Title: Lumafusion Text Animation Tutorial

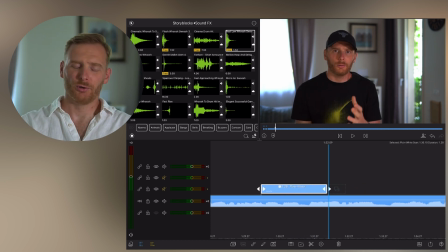[4:09]
You see, that's how it works. But now what you want to do, you want it to sound, you want to add sound effect on top of that, because it doesn't really attract that much attention without sound effect.
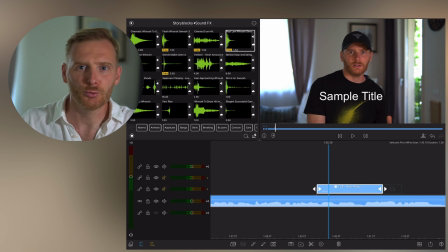[4:24]
But when you have, let's say, some kind of swoosh effect, so it appears and it disappears. So in this case, it will add a little bit more dynamic to the scene.
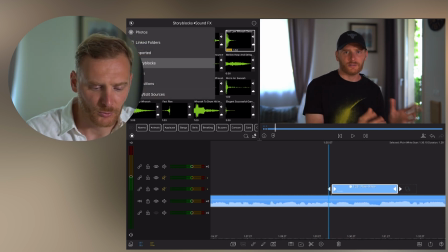[4:33]
So what I'm gonna do next, I'm going here to the left corner, I click onto the story blocks. I'm going to, so in story blocks, you have sound effects, and you just look for whoosh or swoosh sound.
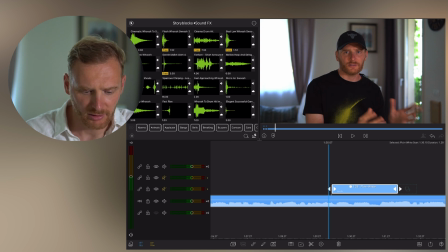[4:53]
So I think I have this one, cinematic whoosh
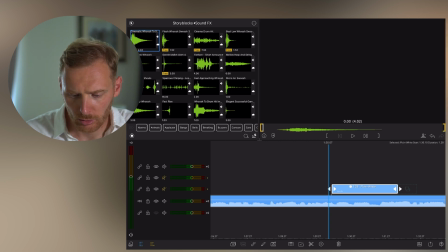Yeah, something like this. So, or let's try another one.
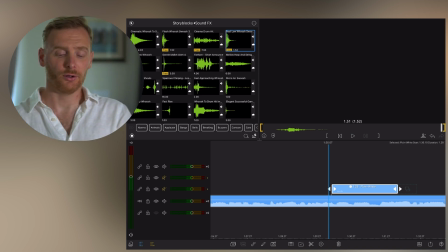[5:09]
Yeah, something like this. It is free, so if you don't have a Lumafusion subscription for Storyblocks,
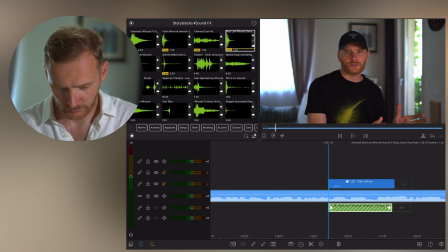[5:17]
you just use a free one and you put it here. Allow it a couple of seconds to download. And that's how it's gonna look like if you're... Let me put some audio. Let's hear.
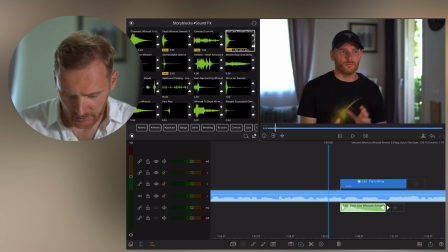[5:37]
So now you need to align it to when it appears, right? So in my case, it's a little bit delayed. So I move it to the left. And now, so we have
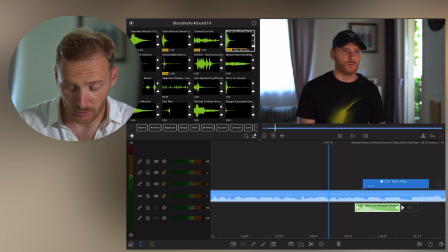[5:55]
sound effect for text to appear, for title to appear. Okay, sounds good. And now we need it to disappear, right?
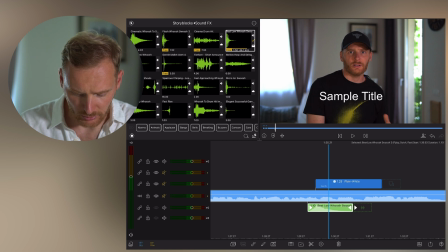[6:06]
So what we're gonna do next, we're gonna copy the sound. So we're gonna replicate it.
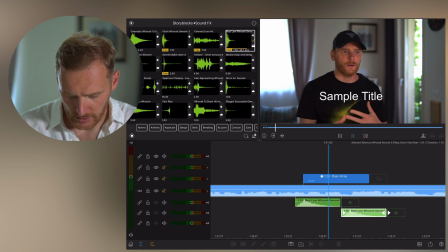[6:15]
And we're gonna put it here.
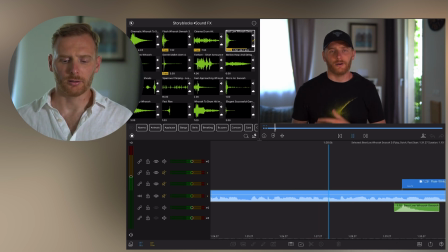[6:24]
So look, now we have complete scene.
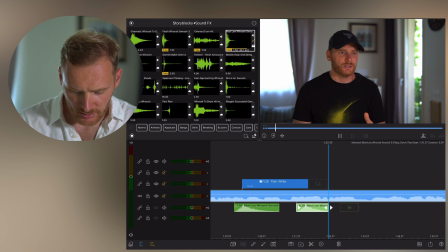[6:31]
If you want to make it a little bit more professional, I would say, so what you're gonna do, first of all, you're gonna lower the volume.
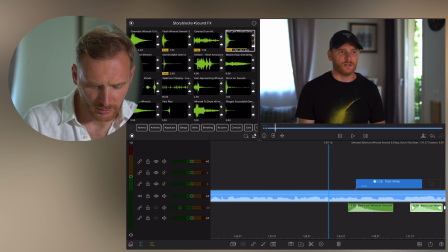[6:47]
Okay. Let's try it all together.
You can see one screen. If you're in normal mode, we can...
You see? So it's kind of... screen.
If you're in normal mode, we...
adds a little bit dynamic to the frame.
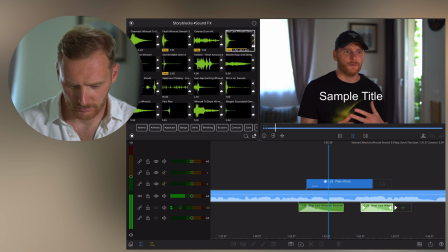[7:06] We can see one screen if we're in normal mode.
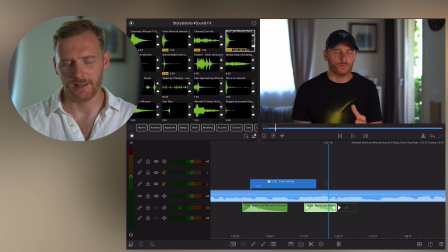[7:09]
So one more thing to make it a little bit, just a little bit more professional. So when you want your title to disappear, so you're going back to your audio whoosh file,
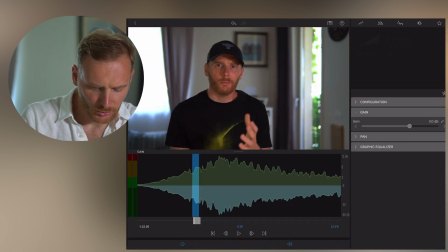[7:23]
click here, go to the pencil, go to the speed, and click here reverse.
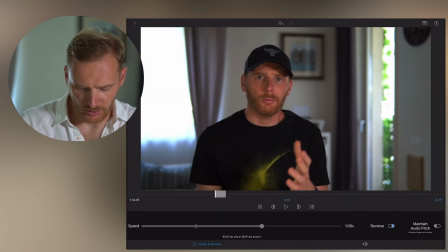[7:33]
So we will reverse the audio and let's see what's happening now.
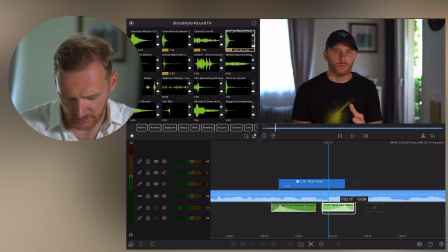[7:38]
And in this case, you would need to move it a little bit to make sure that your scene is
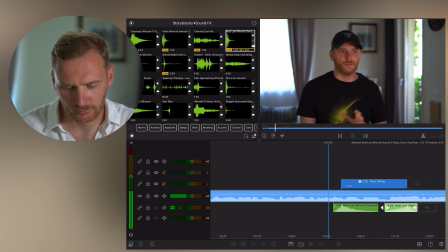[7:46]
correctly allocated to the sound.
You can see one screen. If you're in normal mode, we can see.
Yeah, that's how you can animate the text or any sort of title in your video whenever you want to present something. It's a simple solution. You can create such animated title maybe in just a few seconds, which is quite helpful when you need to edit some video on the go, but same time you don't really want to lose in quality of presentation. And that might work just fine.